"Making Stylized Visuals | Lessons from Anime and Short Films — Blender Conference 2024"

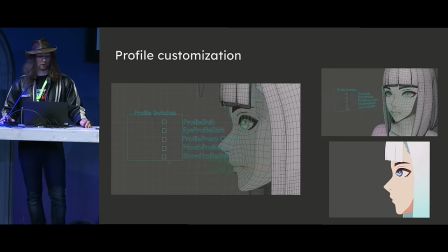So here, what we actually are doing is as the character's mouth rotates to the side so that we can animate it on the side, we're bringing in a proxy mesh that kind of covers this kind of area here so that you can still have preserved the nice silhouette of,
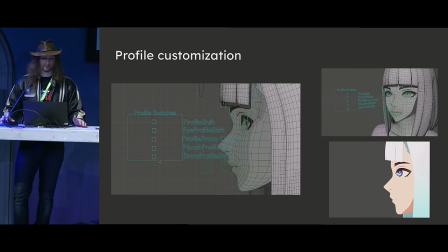like, the lips on the side, and it still looks natural. Here it is in action just to prove that it works.
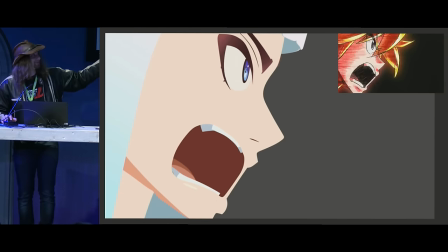Y'all are a tough crowd. I think this is pretty cool. Here's another example.
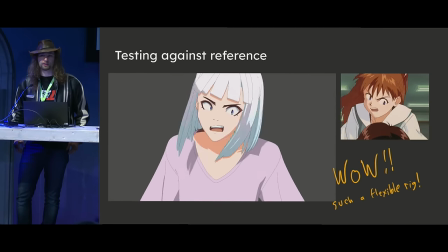We're testing against reference. Obviously, like, these are really, really unrealistic, like, proportions that we're working with here.
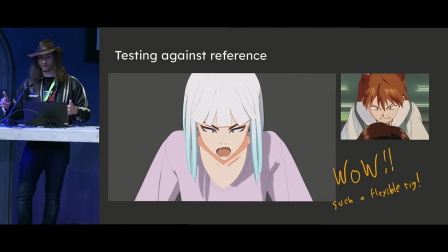We're seeking out the most stylized reference that we can. We were looking at Kill la Kill right there. We were looking at Evangelion right here. We're trying to push the bounds of the shapes you can make just with a mouth as much as possible.
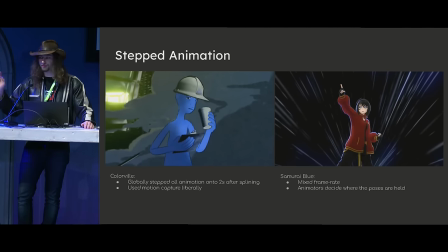Speaking of animation, on one of our previous projects, I already mentioned Colorville. So I specifically learned a very valuable lesson about stepping animation on that project. Colorville was a project where we animated in Maya. We brought everything into Blender in Alembics.
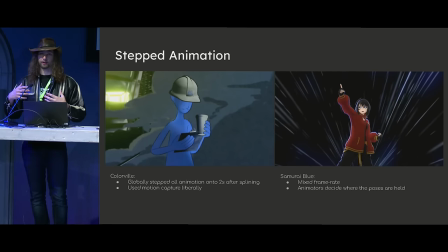And once I had all of that baked animation, I was like, it needs to look more 2D. And I just cut everything to twos. I just baked it all to twos globally. And that resulted in a lot of lost keyframes, like the actual where the stepping would skip over a key pose entirely.
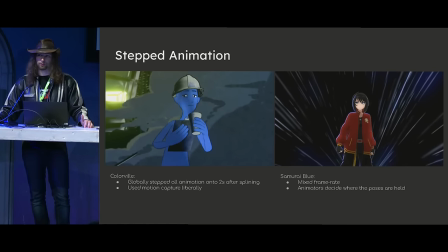Even beyond that, we were using a decent amount of motion capture on that project, which then, with the stepping, resulted in even muddier animation. That was a learning experience. But on Samurai Blue, we knew something had to change, and from the get-go, I encouraged the animators to step everything on their own manually.
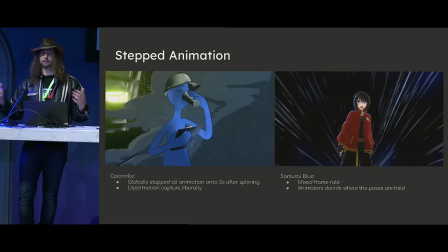I ended up directing entirely on instinct, just telling the animators, like, chop a frame here, or like, you know, it needs another breakdown here. And just going completely by feeling.
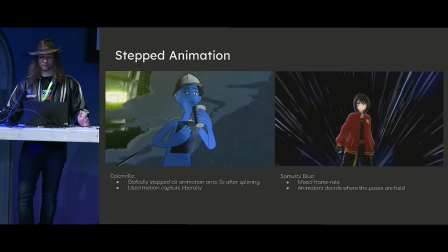And otherwise I would just kind of tell them, like, this is a mixed frame rate style, anything goes, mainly twos. Threes are okay. If you think you can hold something for fours, go for it. Fast motions on ones, maybe, sometimes, not all the time. If it feels right, yeah, Cool. Everyone did things a little bit differently.
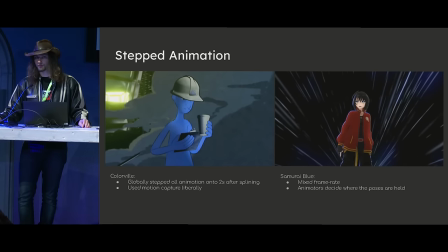We don't have a standard practice, I would say, for stepping animation. Some animators would start from stepped breakdowns and then spline it perfectly and then they would bake everything,
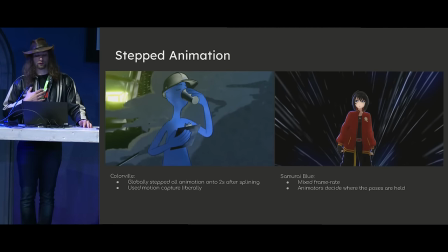go in and just delete all the keyframes that they didn't need. I personally, I start from spline or linear and then I'll use the interpolation to grab kind of a breakdown pose and then I will step it and then I'll adjust my breakdown manually.
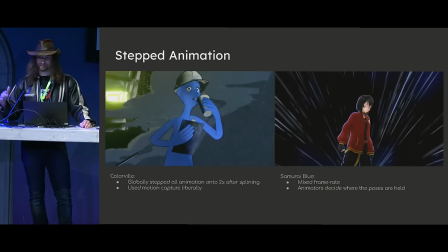And that's a lot of kind of switching between steps and linear for me. But it works, you know.
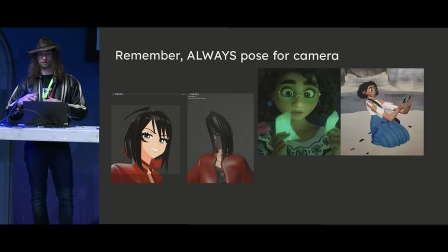Just a reminder that while you're also making all of those decisions about timing and spacing, you're also, like, you're not really working in real 3D space. Like, I think it was a year ago that the BTS right there from Encanto went viral showing just how crazy characters look when posed for the camera.
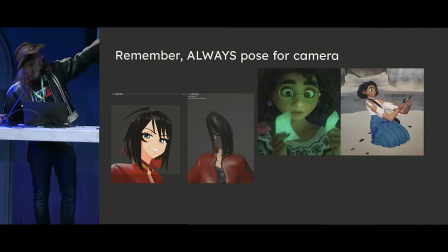I'd like to raise them. Me posing Yoko's face.
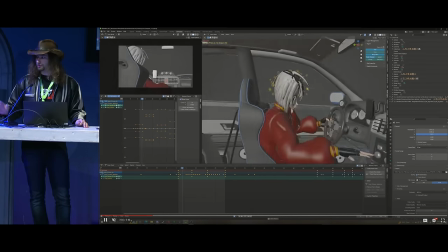Here's a really good example. Looks pretty good. What is that abomination?